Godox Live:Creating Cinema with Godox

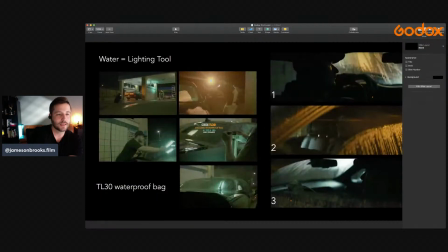[61:50]
And yeah, I just wanted to talk about this real quick. Okay. I don't know if you can see my mouse now. Can you guys see my mouse? Now it shows up. Okay. Yeah, so one thing to really consider, that's why I like car washes, is water as a lighting tool.
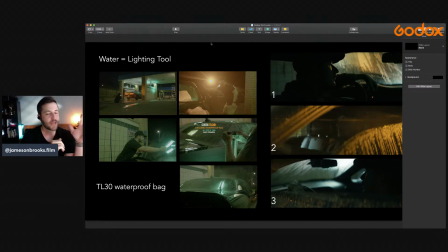[62:07]
So like water at night, if you watch any big like HBO series or big production anywhere, you see a nighttime scene, most of the time the street is always wet down. And that is because it's reflecting light off of the ground, and it's giving that much more exposure and just like craziness to the scene.
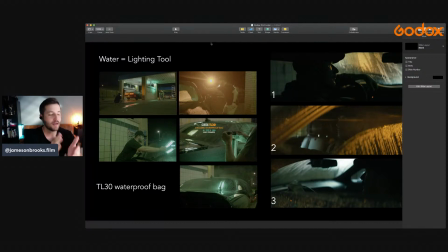[62:24]
So anytime that you can use water, it really doesn't even have to be a rainy day or anything. Here I'm just using the water from the car wash. I'm soaking down the windows of the car and shining light through them. And so using water, I mean, it's just such a cool effect, and it doesn't cost you anything because you're just, at the car wash and you're just playing.
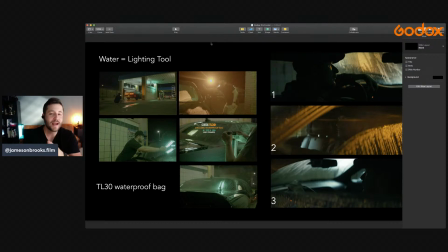[62:41]
So definitely anytime that you film at nighttime, consider using water, especially in a car scene, just because you're going to get all that nice, when you backlight the water, for instance, when the guy's sitting inside the car at frame number 1, you just get a really cool effect. And it also helps kind of conceal the environment of where you're at.
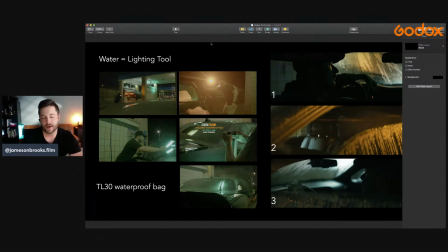[63:01]
So maybe you're filming somewhere, you don't want to show what's outside the environment, then wet down the windows and shine light through those windows. That's just a really quick trick to help make everything look even more cinematic. And real quick, for this particular shoot, to complement some of that green tone that was happening within that environment,
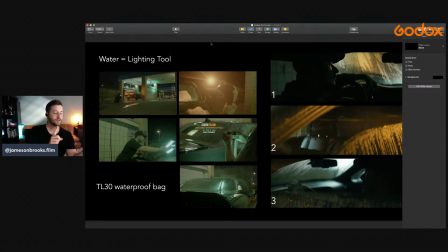[63:20]
we used a TL30, which is that little, the little tube light, and it has a waterproof bag, and we literally soaked the waterproof bag, and it was awesome. It performed flawlessly because it didn't affect the light at all.
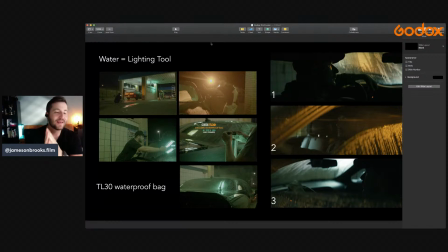[63:34]
So whenever you get a Godox TL30, it comes with a waterproof bag, and it's kind of the equivalent to like a crash cam, so to speak. It's kind of like a stunt light where you just put it in the waterproof bag and it can get soaked.
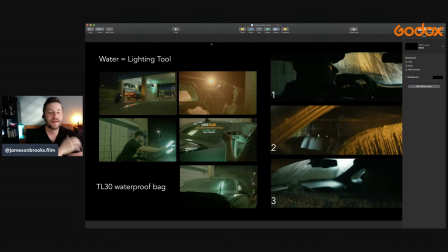[63:47]
You can put it out in the rain. You can do whatever you want and not have to worry about damaging your lights. And so that was one really cool trick that we really liked with that particular light.
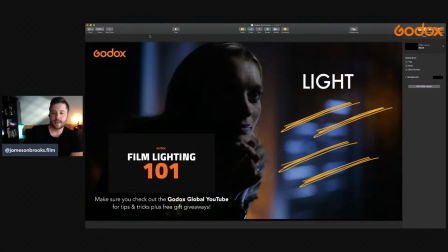[64:00]
And so, yeah, once again, I just wanted to, if you guys have any questions about any of this stuff, I appreciate all you guys tuning in. I'm just kind of going through everything and kind of trying to sum it up and try to give you as many tips and tricks as I can, and talk about what particular products that I'm a big fan of.
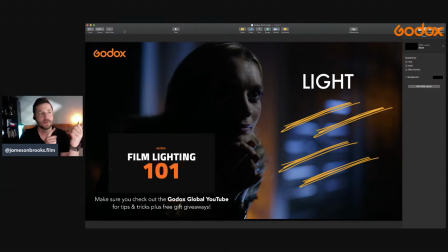[64:19]
I use all Godox lights for all kinds of shoots, from national commercials to movies to documentaries to whatever. Point a camera at it, I'm using Godox lights. So I do a film lighting 101 series on Godox Global's YouTube.
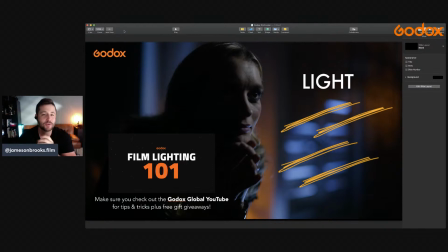[64:35]
So check that out if you want any in-depth tutorials that talk about any of these setups. We're going to be coming out with future episodes, and we'll be kicking them out and trying to help you guys out as much as possible. So if there's any ideas that you ever have, definitely tune in, leave comments to Godox,
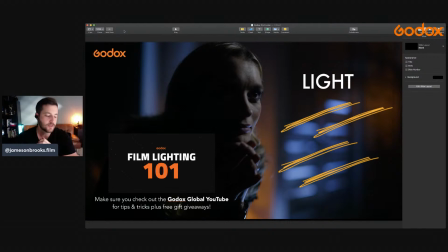[64:52]
and we'll circle back and figure out a way to take your idea, and maybe I can make an episode about it. So I would love to do any of that. So however I can get you guys involved and kind of give the community something that's more helpful for you.
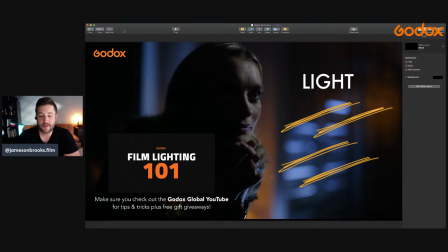[65:09]
That's why I'm here. So if we have any other questions, I think that's about all that I have right now. So just wanted to thank you guys for tuning in to the Profusion Godox Light booth, and it was awesome to talk with you.
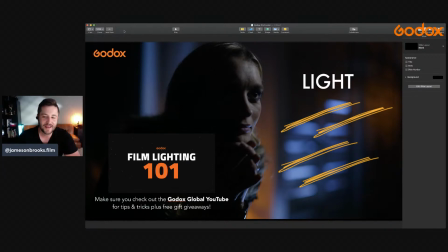[65:26]
I hope I didn't talk too fast, and I hope that you're able to learn a little bit about what I use in my kit. I use a lot more than what I talked about, but once again, definitely tune in to Godox Film Lighting 101. You'll see more of me there, and leave a comment. I appreciate you guys tuning in, and we'll see you next time.
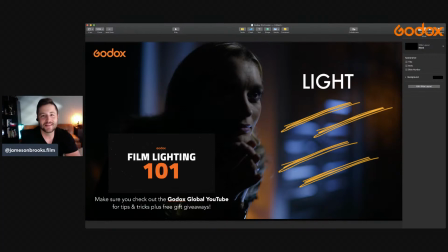[65:46]
Okay, take it easy.